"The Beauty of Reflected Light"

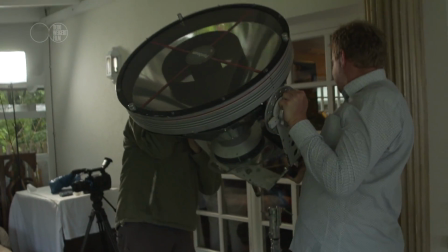A lot of cinematographers out there, they've been looking for something like this.
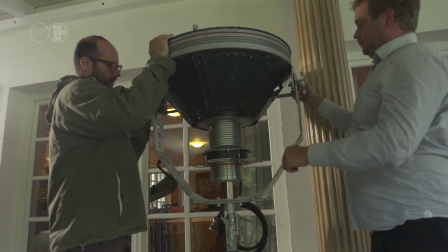Really giving it a different approach to the whole thing. And really it's more about concentrating on lighting,
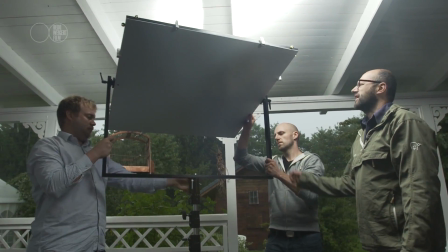not concentrating how can I get eight tons of equipment from A to B. And that just, you know, it's just a freedom we can give to people this way.
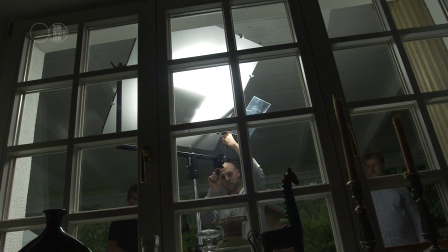It's tremendously impressive. Here we are sitting in a beautifully lit room and there's no cables.
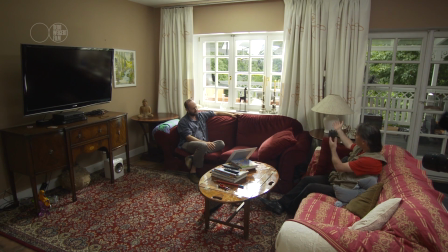we've got no lights around us and it's all happening out there and then it's coming into the room
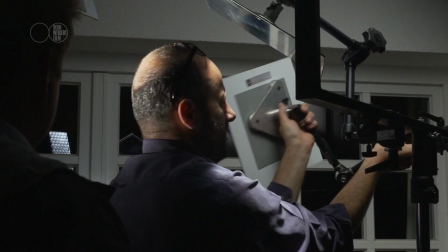it's very impressive so I can see some obvious advantages less equipment equipment that's not in the way
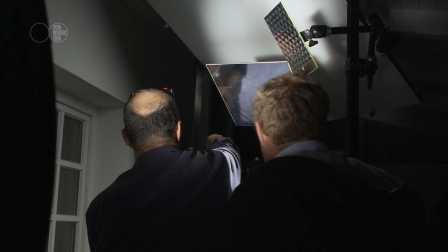you're not heating up your talent of course yeah you're not blinding your talent you're giving the director a room you're giving the cinematographer a room
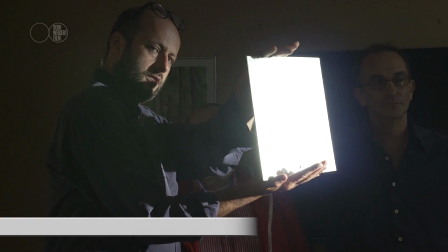at the same time when you do changes in positions with the camera it's not like relighting like massively you go from here to here it's not a problem you know And there's so little stuff standing out here even if you want to look out the window at some point There's no problem.
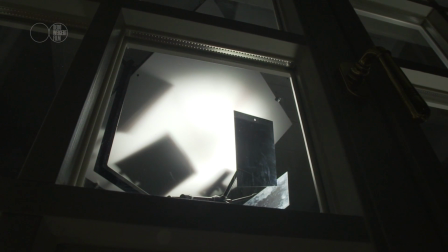Just push the whole thing a little bit over and set it up again And at the same time, it's really silent,
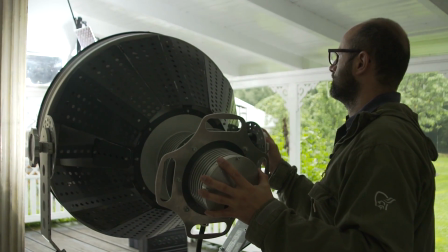you know, it's not heavy stuff a lot of guys out there having to fight the lamps It's really small and sensitive stuff.
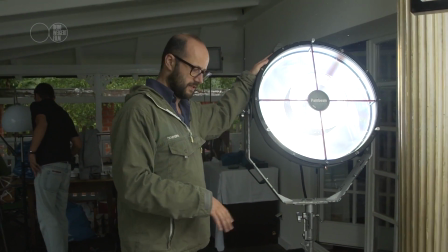So basically we got one set up here. We got one lamp 1200 watts It's going directly into a one by one meter white reflector,
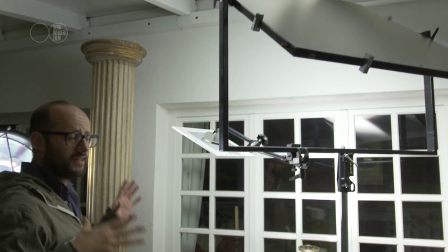which means it has the maximum diffusion This is giving basically our key light, the soft key light penetrating the room.
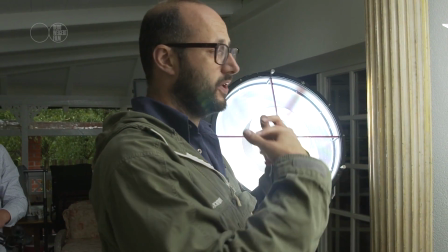Now because it's only one light source and we've got to get some fill light going, usually we start putting up stands in the set and we're still keeping the set free, free from stands.
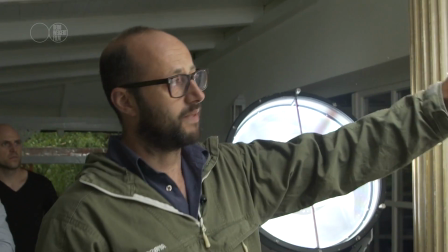So to get some fill light into the room, what I'm doing is I'm taking out with the black reflector, which is meant for reflecting light, onto another reflector.
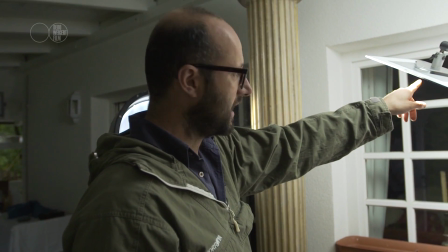I'm taping out some light, bouncing from the black light down onto a 50-50 blue,
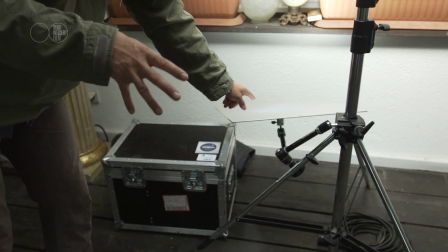which is a little bit soft already, it's got more diffusion going, and this is bouncing up towards the ceiling. This is what happens that way we can really easily adjust light levels. So when the director is out wanting to shoot, the DP is still not really happy because it's saying a little bit less, a little bit more, usually you've got guys on the set doing stuff around. This is a real easy adjustment.
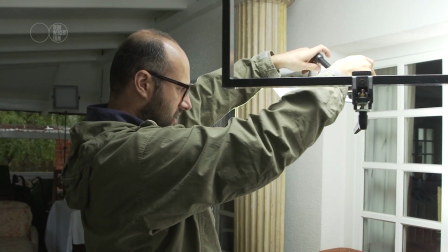And all I do is I go onto the snow dome, open it up, change the reflector a little bit, and I'm tuning light really softly.
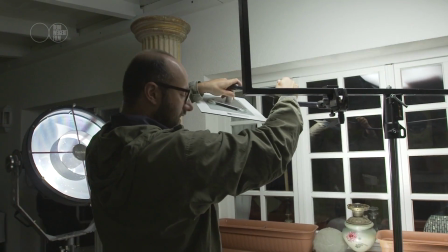And what I'm also doing is I'm dimming light, because the more I take the light source out of it, I'm doing less light, and as soon as I take it into the light source,
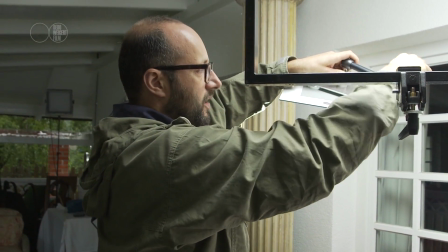I'm getting more light. And I'm doing this without changing any color temperature, because I'm just taking more or less light out of the light source.
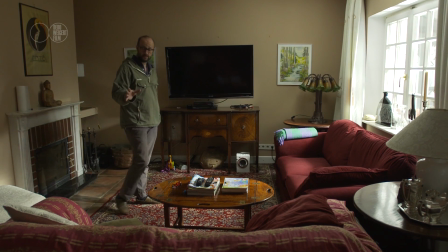Basically, we have the whole room lit now, as you can see, there are no stands inside. Actors can move where they want, they can sit down where they want.
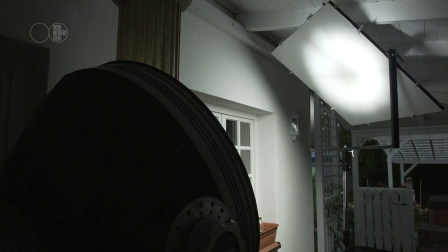Now, to change light, what we're going to do is we're going to pan the lamp away again completely. And just keep an eye out, Martin's panning it away now, how the light suddenly changes.
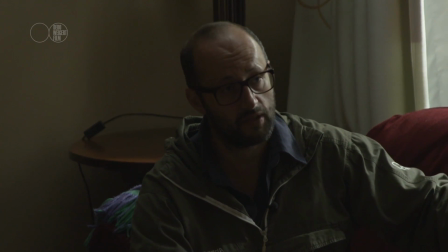Stop! This might be the night situation. We changed the complete look of the setup just by tiny adjustments on the lamp.
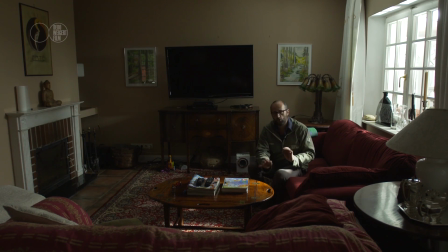So by doing a little bit of stuff, we can really create new moods. So we're much faster in this kind of a way in setting up.
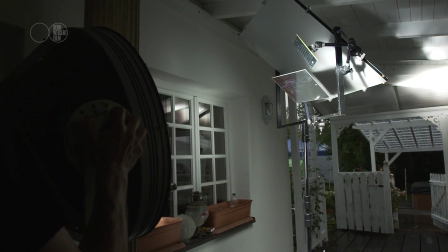And that's giving actors more time, giving directors more time, giving the DTP more time to find nice shots.
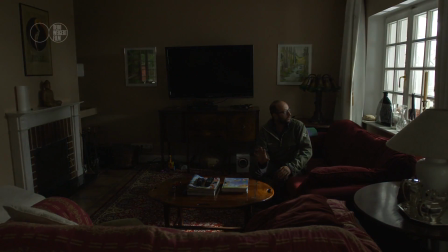So just have a look at where we started out. This means we're having no light. The light's slowly moving away.
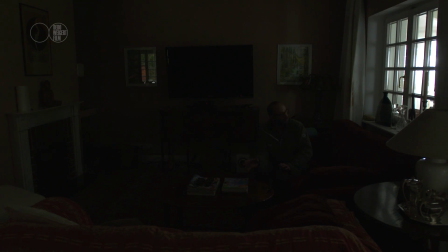This is about what the room looks like without light. We're going to bring it back in again. Slowly the light's coming back.
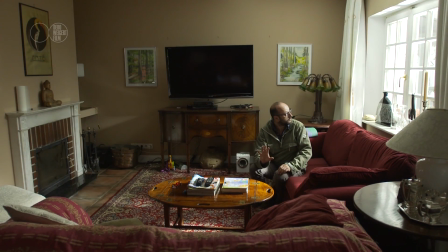And any time the DTP can say stop, because he wants to have it. And here's where we have it lit.
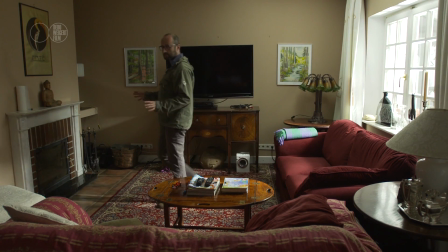So once again, I can walk around wherever I want to. there are no stands on the set we've got complete freedom of everything and very quickly if you want
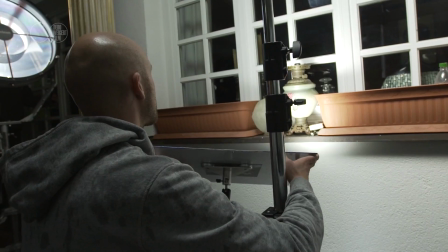a different result you can move a few things which isn't the same as tearing apart the room and starting again which you would never
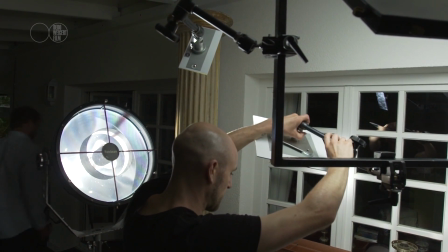ever have room for yeah and not the time and then you just shoot in this situation or you have to go in and step in okay half an hour break you know take away the energy flow having the actors wanting to be there you know you want to have the whole energy flow
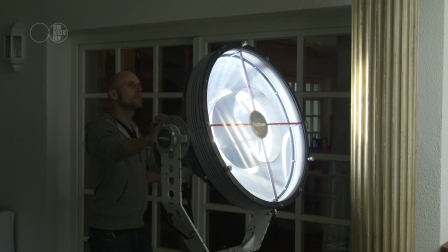going the whole day as a cinematographer you know and as a gaffer i really want to try to give the people that possibility.